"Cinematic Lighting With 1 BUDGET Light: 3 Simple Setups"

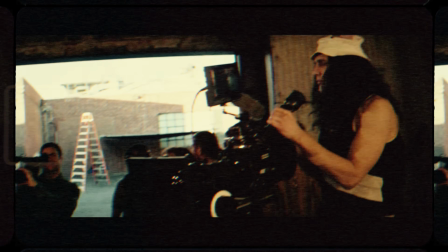0s
There are many things that make a film cinematic. Camera, lenses, production design, impressive locations, and of course, lighting.
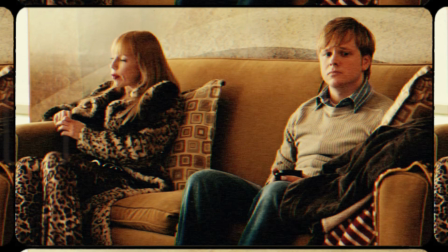9s
When budgets are tight, and with some lights costing thousands, lighting can sometimes get overlooked.
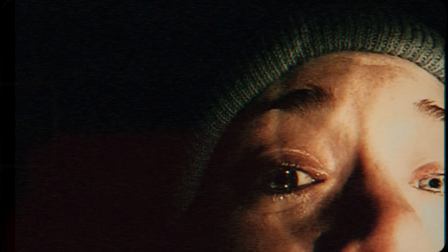16s
But don't underestimate what can be done with limited resources.
So sorry.
I'm going to show you some looks you can achieve with just one budget light and some creativity.
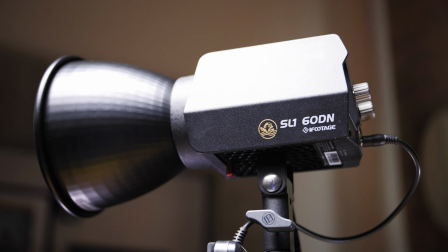28s
This is the iFootage SL160DN, a highly versatile mini light with 70 watts of power.
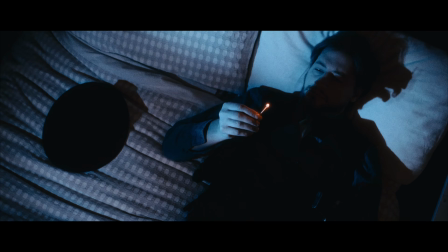40s
So for this setup, to replicate the moon shining through an imaginary window on the subject,
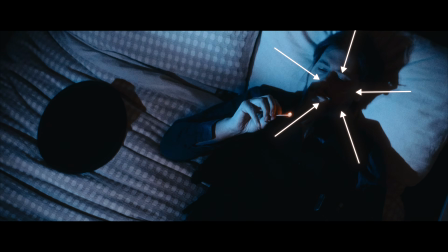46s
creating a few long shadows across the face of the subject. So I use this iFootage adapter here.
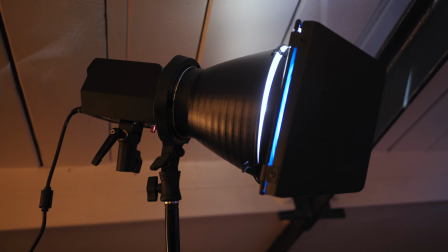54s
Then I was able to use a bigger sort of standard bones mount, and then I added these barn doors with a filter. These barn doors have a mechanism where you slide one side in and then the other side magnetizes there, and then it clips on at the back.
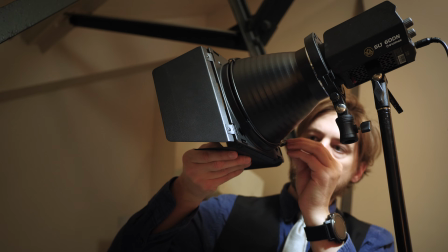76s
So I had blue light.
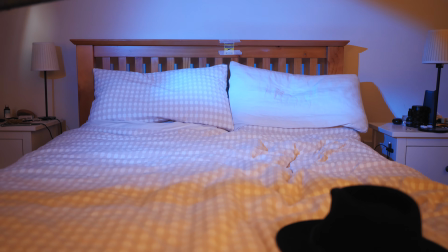81s
So using this setup and these barn doors to direct the light, I was able to replicate that moonlight I needed. For it to be believable light that it's coming in through the window and it's moonlight coming in, we cast it blue,
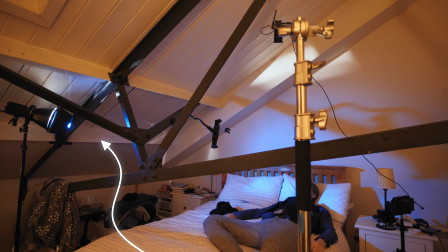94s
and I also set up the light on the edge of the room coming across the face of the subject because I wanted shadows to be cast over the face,
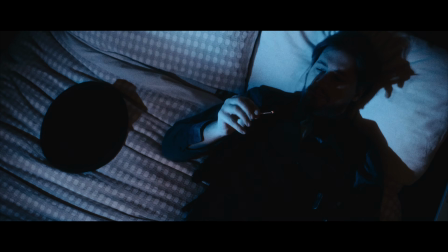105s
like so. And I think it came out quite good in the end, exactly how I wanted it.
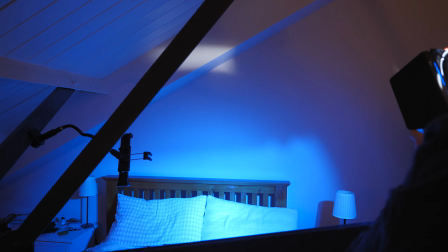111s
Now I did control the light a bit so there wasn't too much spill all over the room, but it turned out that wasn't too much of an issue anyway because the end frame was quite a tight frame anyway. We didn't see any of the walls. I had the camera set up on a C-stand over the subject to get that lovely downwards angle because it's kind of a
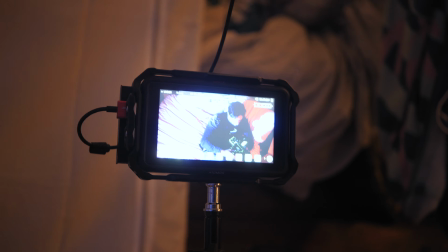129s
hallmark of Neo-Noir that you might use interesting and weird, slightly off-kilter angles. Also, the light's hard. We're using hard lighting here because we're going for that Neo-Noir look.
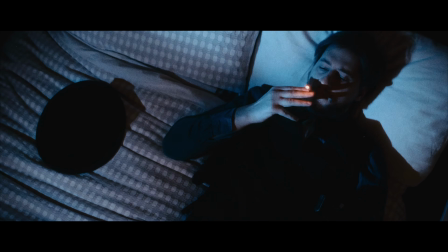140s
We're making it gritty, grungy and dark and eerie and spooky. So I want to replicate moonlight again on this next shot,
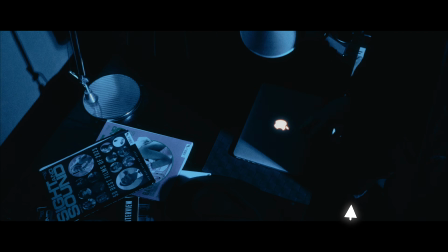151s
and I also wanted those hard shadows to be cast from the subject at the very beginning of the shot. And so I put the light up really, really high,
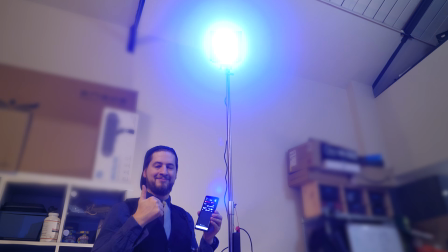160s
so high in fact that I had to utilize the app that you can use with these lights in order to change settings and turn it off and on. You can operate the light from the back here with the sort of power button there, and then changing power by either 20% increments like that, or just by using the dial.
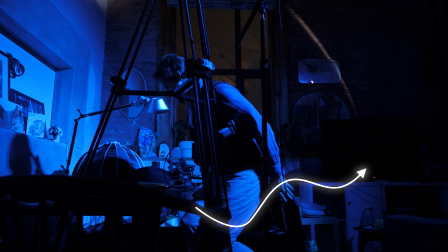176s
We use the barn doors to control the spill on the back wall there,
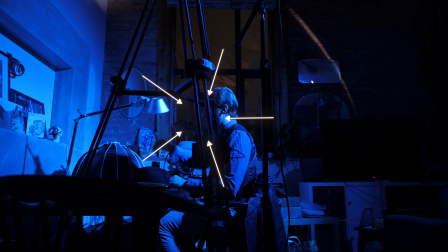182s
and directing the light even more with the honeycomb grid to make sure that the light was really aimed exactly where I wanted it. Now this sits just behind the colored filter.
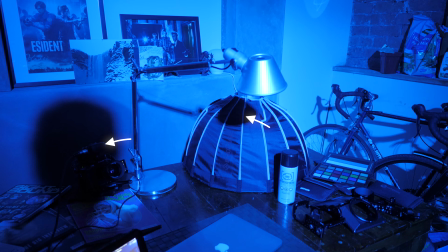192s
So again, hard light, so we get these nice hard shadows, which I think really works for this kind of look.
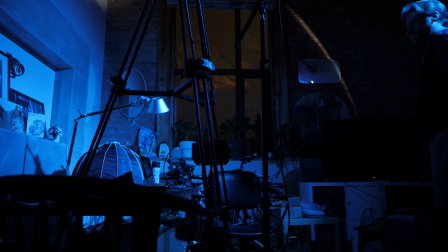198s
And if the light was lower, the shadows would be longer, but I didn't want them to be too long. I wanted them to be visible, but not too crazy.
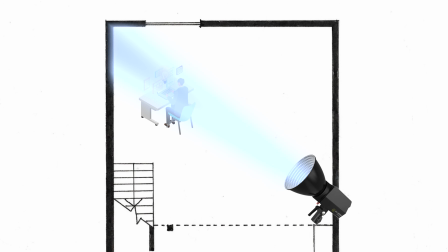205s
So a light nice and high up.
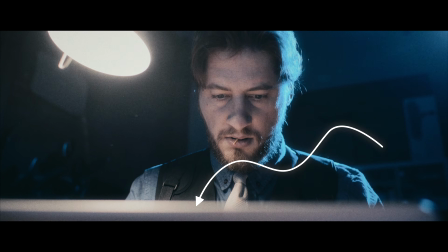207s
So the practical light in the frame and also the laptop light itself is getting us a good exposure on the face of the subject in this shot.
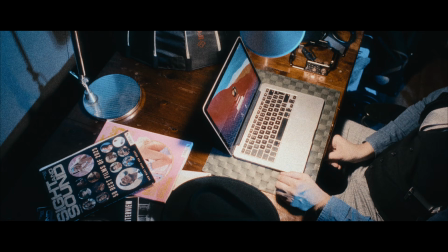215s
And then we've got the moonlight sort of kissing the side of the head at the back, showing some more contrast and adding some clear separation between the subject and the background.
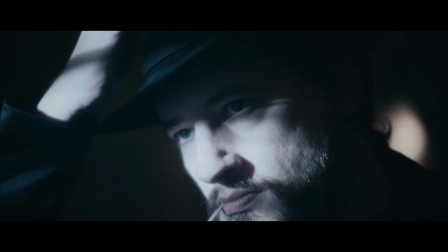229s
So to create this look, I wanted a distinct contrast between the subject and the background.
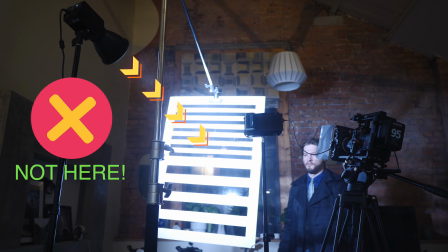236s
So I had to make sure that the light wasn't going on the background at all.
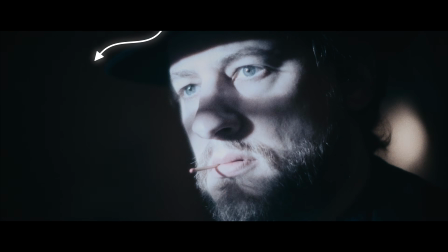240s
So as you can see, the whole left of the frame is in complete darkness, which leaves some empty space and room for the direction in which the subject is looking.
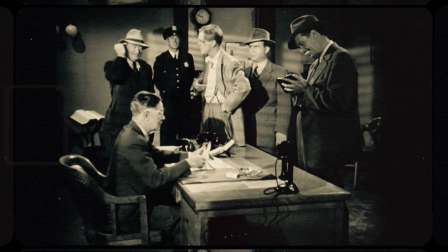251s
I wanted to replicate the look, which is quite common in noir, where the shutters go across the person's face as they're looking out the window, and the light from outside is coming through the shutters and it creates lines on the subject.
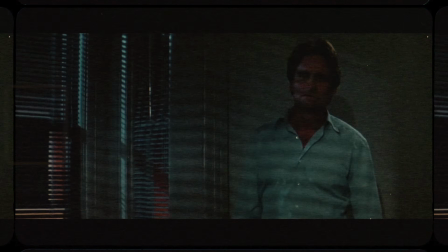266s
Now I don't have shutters at home,
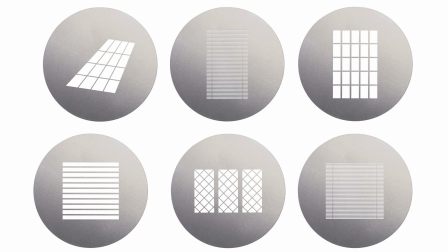267s
and I don't have a Gobo and even the spotlight attachment to put Gobos in.
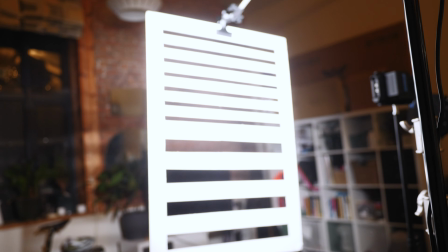275s
So instead, I made my own shutters out of foam board and used that to create this look. When you change the distance between the light and the foam board and the subject, you get different widths of shadow
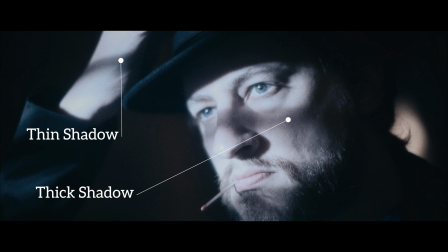289s
size of shadow, and also how hard and soft the shadow becomes depending on those distances. So you can really play with it and come up with some different creative looks depending what you want to do. And this foam board is less than a tenner.
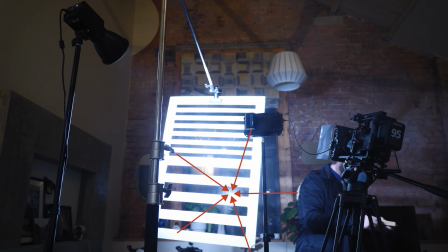304s
The light was angled in such a way as to reflect on the right side of frame so that we get a bit of
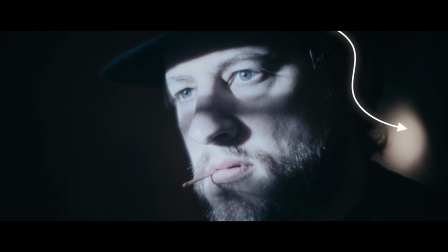312s
separation on the rear of the subject, just so that the back of the subject doesn't get lost,
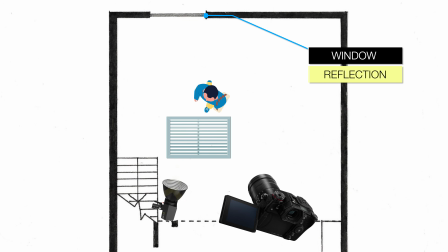318s
because obviously the front is really well lit and the back you get a kiss of light to separate them from the background. And I utilised some of this mist in a can,
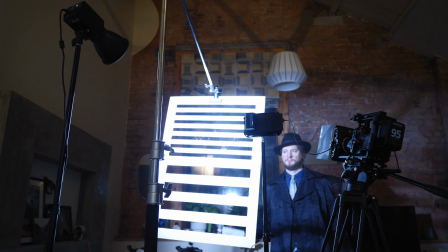329s
which you just spray it in the air and it adds some depth and interest to the image. And this stuff is reasonably cheap, it's simple, and it works really well indoors. So to achieve the film look on this footage, I utilised a plugin called Dehancer. If you want to know more about that, then check out this video next. And as ever, I'll see you on the next one.